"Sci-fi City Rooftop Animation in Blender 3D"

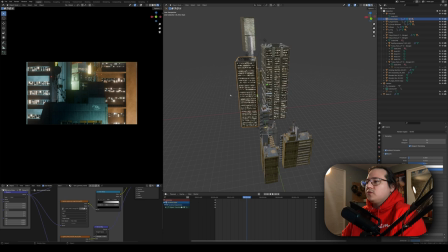8:09 It would have just started to make you lose a sense of where you were and what was what.
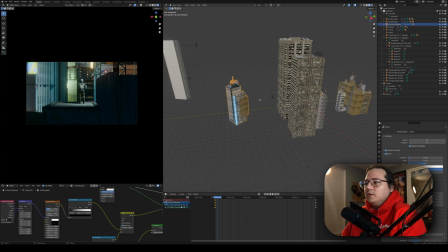8:15 So yeah, so these two buildings in the front are the biggest. And then, you know, because of the perspective, the buildings don't all have to be the same size or to scale. Some of them can be bigger, some of them can be smaller, and some of them can be further away and made bigger and all this kind of stuff.
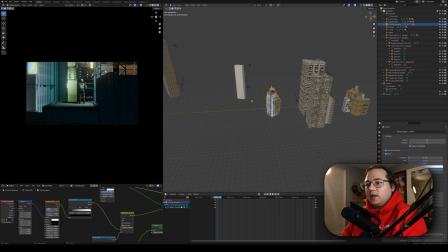8:31 So really, I'm just giving space to every building so that I can add lights to it. So I can put like up lighting on it or like negative values for shadows, things like that. And then I take those lights and I parent them to the building and then animate the building to move. So the lighting moves with it.
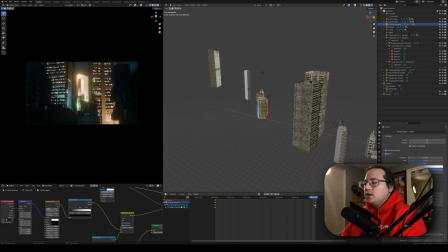8:48 So you can kind of see that these buildings all have a subtle motion to them and they all have lights that are attached to them and the lighting stays somewhat consistent. And because I'm using Bloom with Eevee, I really, like if I want to get actual Bloom and because everything is so big on scale, I have to make the lights really,
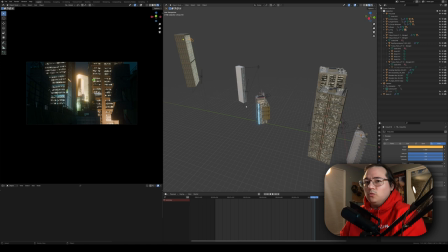9:06 really strong. so the light that's really back here is like 1 million watts or something like that or yeah i think it's 1 million so it's super super bright but the way it's reflecting off of the surface it's creating this glare and it
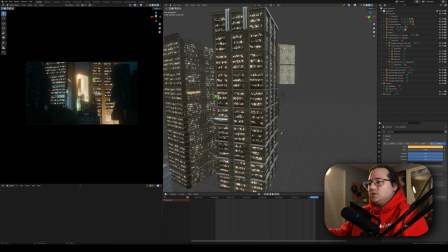9:21 brings your eye into it and brings your attention to it you really have to start increasing the light more and more as you start filling the scene with more lights because they
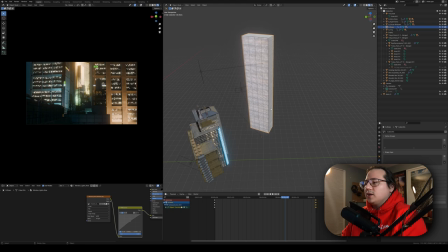9:29 start competing with each other the the foreground part is my two buildings a kit bash of my building in the alleyway and then these two other buildings these
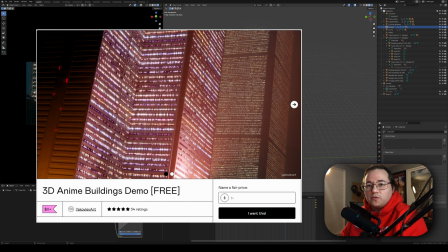9:37 are just like your standard mega city akira anime style buildings and you can download those for free i'll leave a link in the description i'll
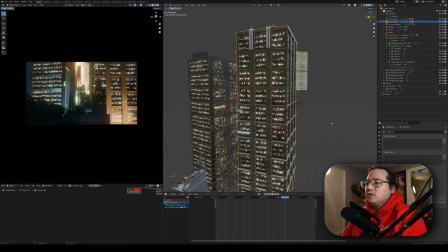9:45 leave a link to everything everything that i'm mentioning that is linkable i'll have a link i think even this pack this one has this one's like a slightly updated version of the free building pack i released it's one buck it's not even that much but super good you know it has rooftop stuff
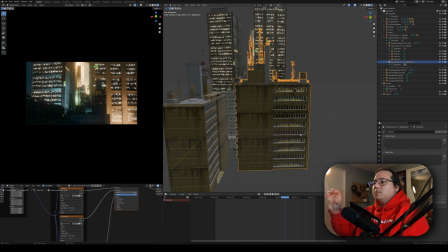9:58 if you need that and then uh for the background when the camera goes backwards because the camera goes backwards i didn't want you just just to see the single building where the character is standing i want it to look like this the city doesn't only extend forward it also there's more behind the
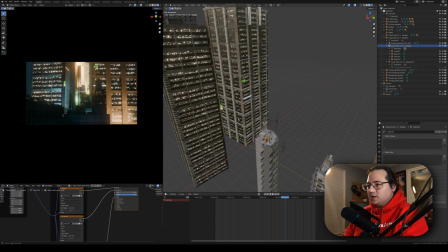10:13 camera so i just took one of the buildings that i already had here i think it's the same one that i kitbashed yeah it's the same exact one that i kitbashed over
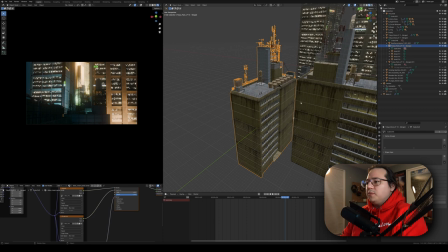10:20 here so i just duplicated that twice over here and because again these buildings are so detailed on every side you can
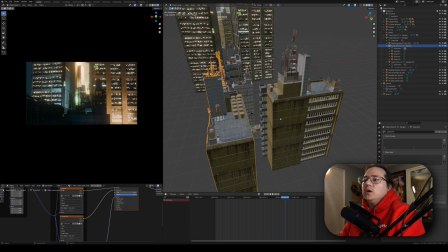10:26 kind of get away with duplicating them turning them and it looks almost like a totally different building especially if you're only seeing really like one side of it so
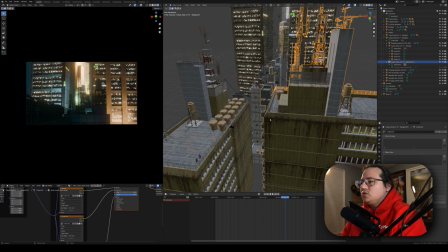10:34 back here i have a building here i think it's is it the same one no it's it's a different one and then these two
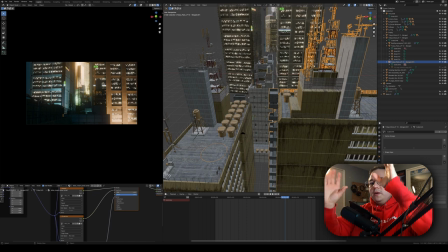10:42 and then these two just kind of flank the camera on either side to create like a frame and that frame really makes you it fills in the
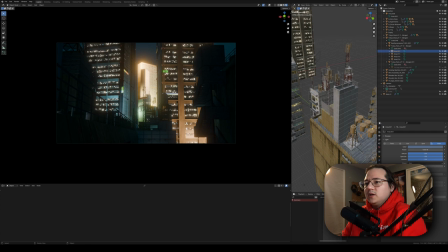10:50 openness on the sides but it also makes you look uh straight ahead so then on the side here they're in shadow i have some lighting here just to kind of make it colder. So then like the stuff further away is warmer. Maybe there's like more activity and then stuff further back is colder. Maybe like it's quieter.
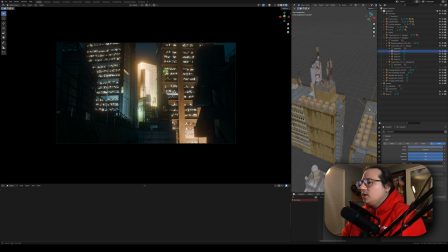11:08 It's, you know, just kind of using color and using light to tell a story or to build a world out. I love doing that kind of stuff. It's really, really fun. It's really subtle, but it adds a lot, I think, in the final experience.
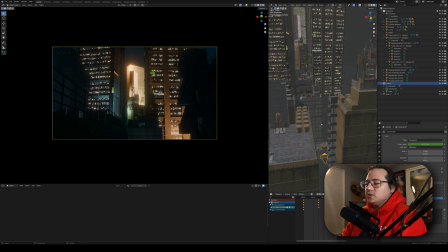11:19 So yeah, so if I turn the volume back on, you'll kind of see how everything is playing together.
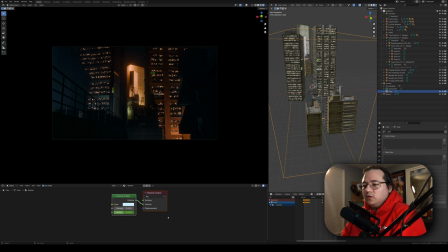11:23 First, it gets really kind of, But the volume is just a volume scatterer node plugged into the volume slot. The Anisotropy here is keyframed because, and again, this is Eevee. It's all just reacting to like screen space.
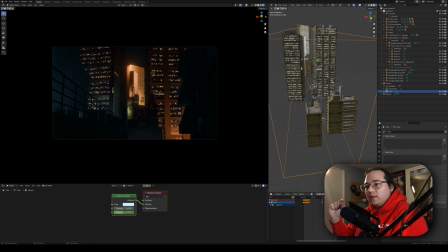11:37 So the way that the camera sees the volume depends on how deep the camera is within the volume cube or if it's out of the cube, all of these kinds of things. So I wasn't getting the result that I wanted. So I ended up parenting the volume cube to the camera.
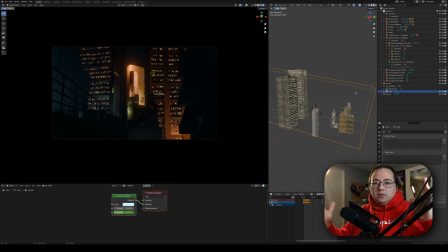11:51 So the camera always stayed in the same place relative to the volume. So whatever the camera was seeing was always covered in the same level of volume.
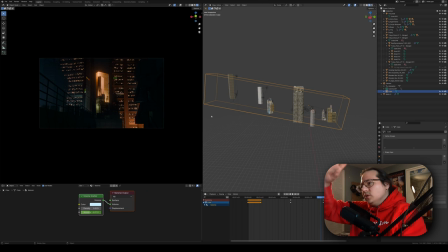12:00 I think it only really gets affected towards the back, but in the back is so like blown out with bloom, it doesn't really even matter.
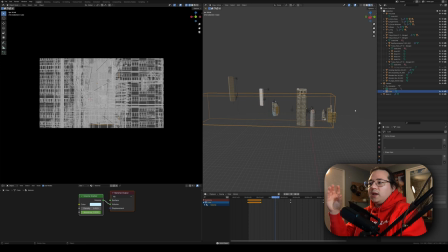12:06 If I play this, you can see that this giant cube is moving because it's parented to the camera and you can actually see, get an idea for the camera moving back and then up, like I mentioned earlier. So that seemed to kind of work out.
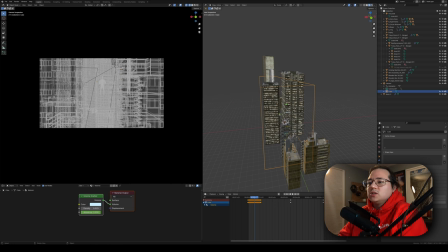12:17 I mean, it's kind of a temporary fix and that's how, that's really how I work. I just like we'll add stuff like this looks cool. This lighting looks cool. This looks weird And then i'll spend an hour just like trying ideas uh with this one specifically there was a point where I was really unhappy with it and I started to feel like
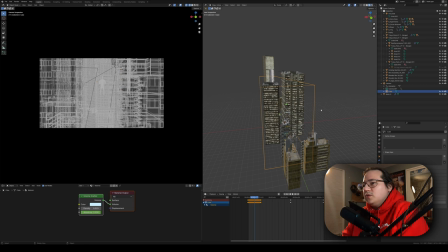12:36 You know, maybe i'm just not gonna post this at all. Maybe i'm just gonna abandon this I don't know. It was earlier today when I was working on it. I just felt like I was in a sour mood and It was just not working like, you know when you know when you're making artwork and it's kind of coming together and you're kind of happy with it,
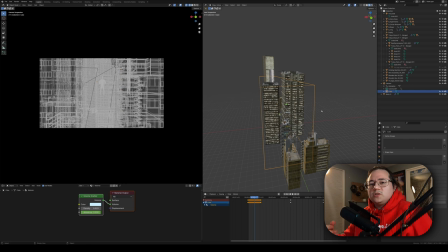12:51 but then you do one thing. You're like, maybe if I, what if I try this and you try it? And then suddenly it just looks worse. And then you're like, you start to not trust yourself. You start to think like, I can't experiment. I don't know what I'm doing. Like, I don't trust my own ideas. You know, you just kind of, you kind of spiral down or I don't know if you do, I mean, I do.
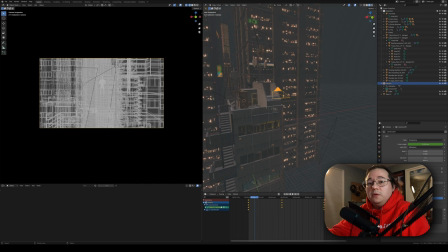13:11 But I tried like moving the lighting in a way where I'm like, the lighting here could be better. The lighting, the uplighting on this building could be better. Let's try it. tried it it just wasn't hitting for me and i started feeling bad i was like oh you know what f this like
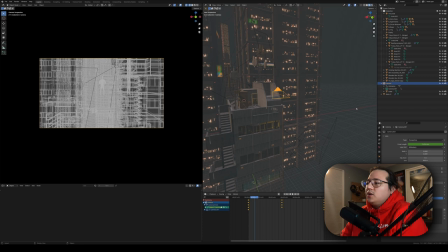13:27 i'm just gonna i just i think i ended up taking a break i went out took my dog for a walk and um just went outside you know breathed in the air just try to get my mind off of it and then kind of came back to it and was like you
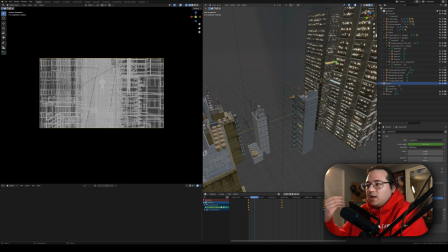13:41 know it's not that big of a deal like just i went back to like what was the point of making this was i wanted to use this render of my friend and i wanted to put it in a city scene so that mission is accomplished everything else is just extra stuff so trying not to set expectations
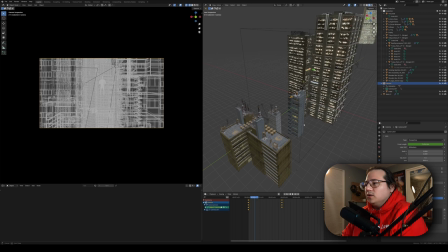13:55 beyond like the initial goal so kind of like realized that and like all right well you know what this looks pretty good and still everything
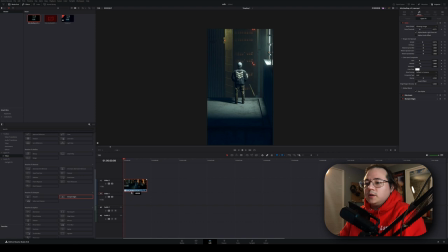14:03 everything besides this one specific part still looks good and still works so that's kind of like kind of how i got back into it i ended up bringing this into davinci resolve which like it's not like normally you would make a render and then bring it in photoshop for you know touching it
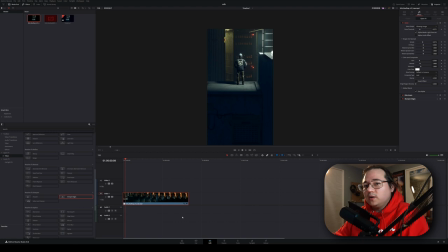14:18 up a bit making it more contrasty all this kind of stuff boosting the colors and if you're not doing that you should be because if you feel like your renders look gray and boring and they have contextually all the stuff that another render has but their render just looks more cinematic or just
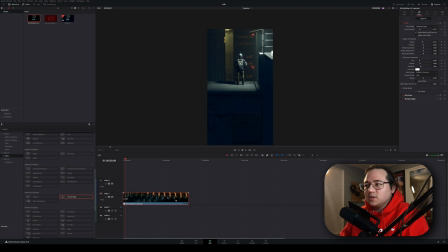14:34 more powerful in some way more likely than not they're doing a ton of like post post effects on it so bringing it's photoshop boosting color saturation sharpening all of this stuff like putting things on top like dust particles and bokeh effects and all this kind of stuff so you should definitely be doing
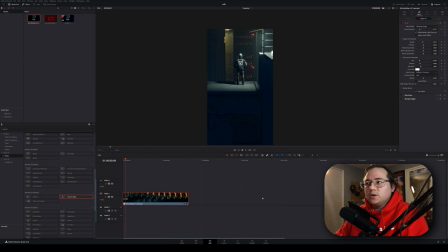14:50 that to your renders if you're not already it'll make a huge difference uh but the same goes for animations if you render out animation directly from blender looks good but then you bring it into something like davinci or premiere or after effects and it starts to look a lot better in resolve specifically
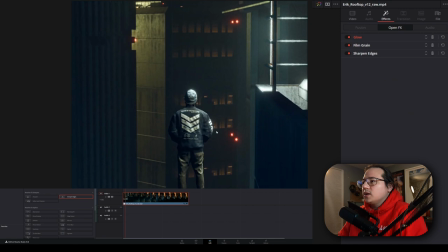15:03 what it did is if i go to the effects here i gave it a glow i gave it some fill grain and then i gave it some uh sharpened
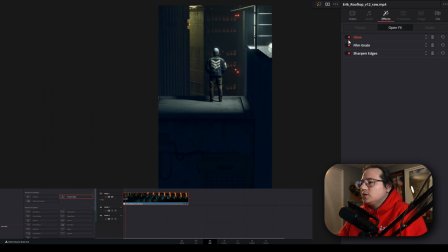15:10 edges so if i kind of zoom in here a little bit you'll see if i disable all of them looks good looks good enough but i think that the grain can sometimes give it a little bit of extra like cinematic quality the glow just helps boost and soften
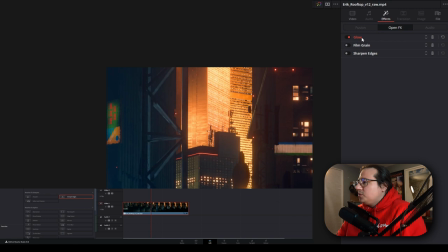15:26 something some of the glow a little bit more than what evie naturally provides so put on a subtle glow it's not super duper strong but still there so that
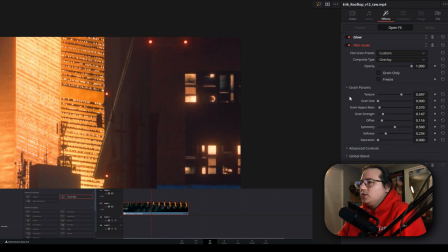15:34 does something then i add the film grain and i keep that and just kind of tweak the film grain i'm still learning it in resolve
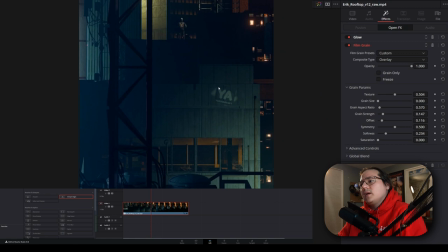15:40 how it works but it does let you customize it a bit i just don't want it to be super noticeable but i still want it to be there because also it helps with like color and detail when it doesn't match or it doesn't like come in all the way it can kind of help smooth all of that stuff out
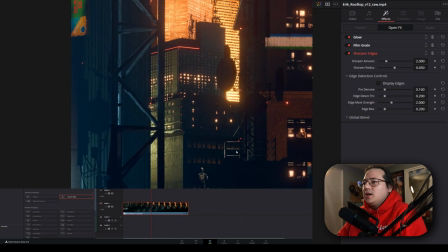15:53 in a way and then sharpen edges so sharpening because i rendered it at 1080 by 1920 but um there is a lot of like structural detail and lights and little like things catching light so i wanted to just give it a slight sharpen to uh
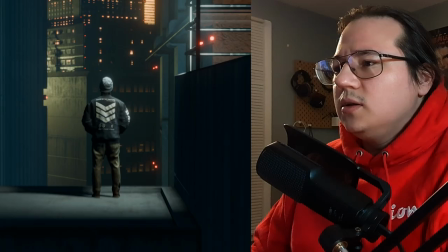16:09 crisp it back up a little bit after with all the bloom and stuff going on uh and that's pretty much it so here's the final render again if you